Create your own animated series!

I did make walk cycles in Character Animator for these characters, but they are limited because when you do the walk cycles, they take a while to get them to work. But then even when you do, the eyes don't follow. Like if you're saying left or right, you can say, okay, I want the eyes to go right when I'm looking right, but sometimes I want them looking left or eyes closed. You have a little less control over the character themselves when they are walking, and I wanted Casey to be waving while she was coming in this room.
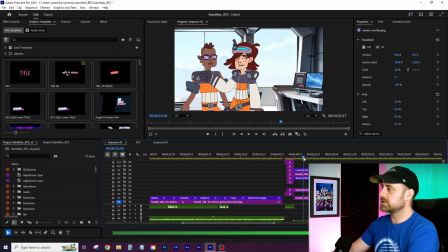So instead of using the walk cycle that I made,
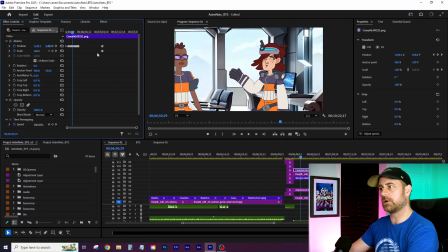I just brought her in and I bobbed her up and down with different with her position.
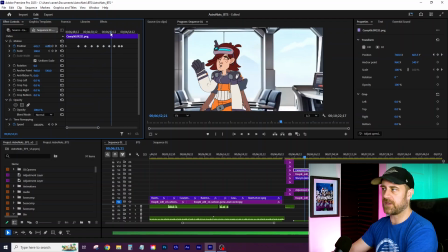So she's going up and down, just doing a kind of a fake walk. So I'll do that any chance I get.
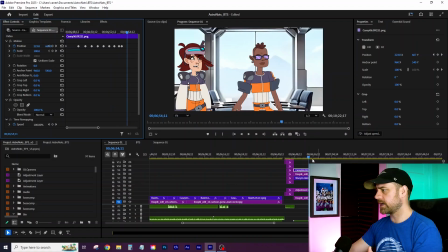Frame tighter, cut out the legs from the waist down, because then you don't have to worry about the legs, and that's a lot of work right there.
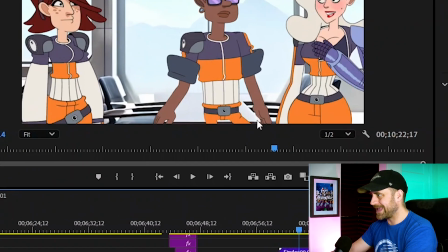You'll notice down here Wazzy has his hand behind the table.
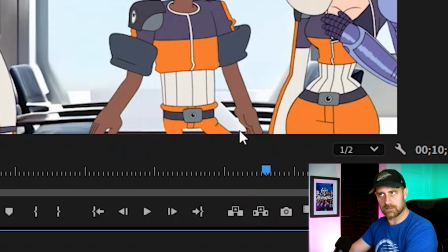Now you obviously can't do that in nothing happens by accident. Everything is intentional. There it is. It's the edge. I called it edge 4. So you'll notice if I turn this sucker off, it's such a small little thing.
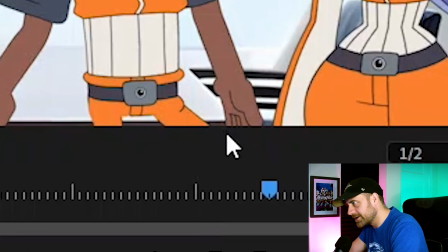I'd have to zoom. Let's zoom in. I'll zoom in right here. See right here? See where his hand is? And it's currently just kind of hovering at the table.
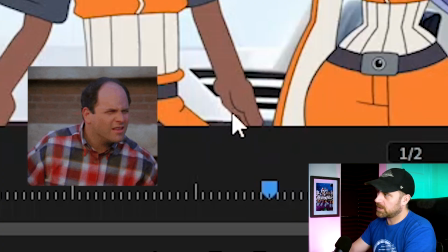That's because I made a tiny little edge of the table and I put it in front of the layer of Wazzy, and I matched it to the background so that it looks like he's got his hand on the side of the table. Again, that took a while. I don't know how long it took. It's embarrassing to admit how long some things take, but those tiny little touches I feel really separate a good production from.
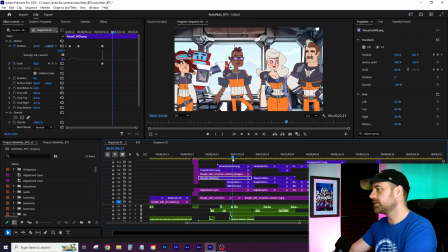Again, he moves a little, his hand moves away from the table. Could I have redone his animation so it didn't do that?
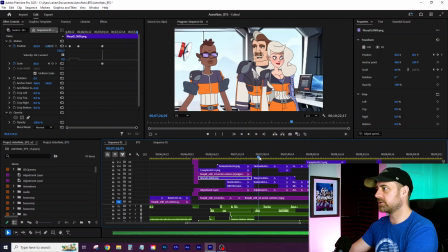Yes. Did I choose to? No, because I had other things I wanted to focus on, and that's kind of how I do my, I do what I know I have to do, and then you do pass after pass after pass after pass. Oh, I can do that, I can do that. And then you realize it's been a month since I put anything out. I really want to get this episode out so I can just move on and do other stuff. So you make a choice at some point to just say, good enough. And unfortunately, that's also the way that it is in our industry, where, I mean, it's of course all dictated by budget and time and resources and schedule, when the client needs it or when they say they need it, and because when they need to air it. So man, if you had all the time in the world to do whatever you wanted for everything, everything would look amazing, because you would have so much. It's all about time and money and resources, as we know. Could I have spent more time on this to make it look better? Absolutely. But this episode probably wouldn't even be out yet, and I think I put it out 2 weeks ago. So it's is it perfect?
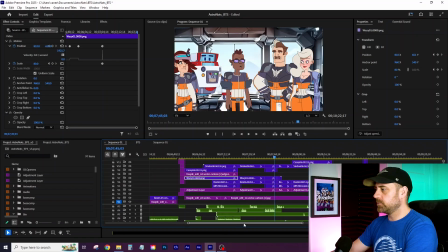No. But it's as good as it's going to get. What else? Is there anything else here that we need to cover in Premiere?
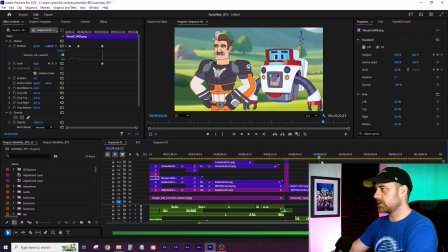No, I don't think so. That's honestly it. So once you're done, you get your whole episode. I didn't really touch on music. All right, so music and sound effects. This is another big one. They're all big, let's be honest. So for the music, as you see in the credits, my cousin Bryce Jansen out in LA, he did the theme song, the original theme song for me, which is amazing. Shout out to Bryce, you're the man. As far as the other music, there's a lot of kind of filler music. There's transition music. There's stock stuff. I found a lot of copyright-free, royalty-free stuff online that I could put into here. Just Google it. Hey, put a link here. This is where I found the stuff that I use. There you go. Yes, you need to fill it in with either ambient noise inside or ambient noise outside.
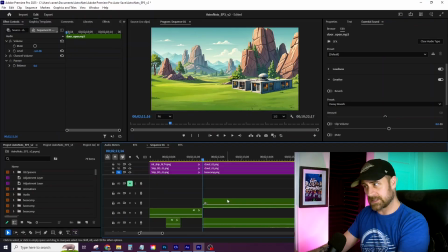And again, you can find all this stuff online. Here's an example of when they're landing at the base. You can hear that properly. So we've got a couple things going on here. We've got the ship landing, which I made myself over here, and it's just my voice going, just doing that, and that's just me recording over myself a few times, different sound effects, making those sounds myself. It's really fun, and it's actually easier sometimes to just make what you want compared to finding it online.
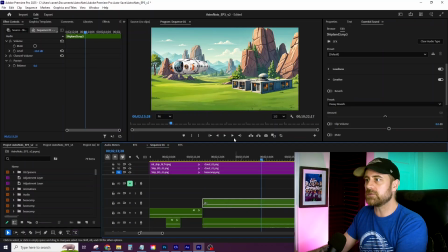And then of course we also have outside sound. So this is again, just found it online. It's just like a meadowy outdoor sound.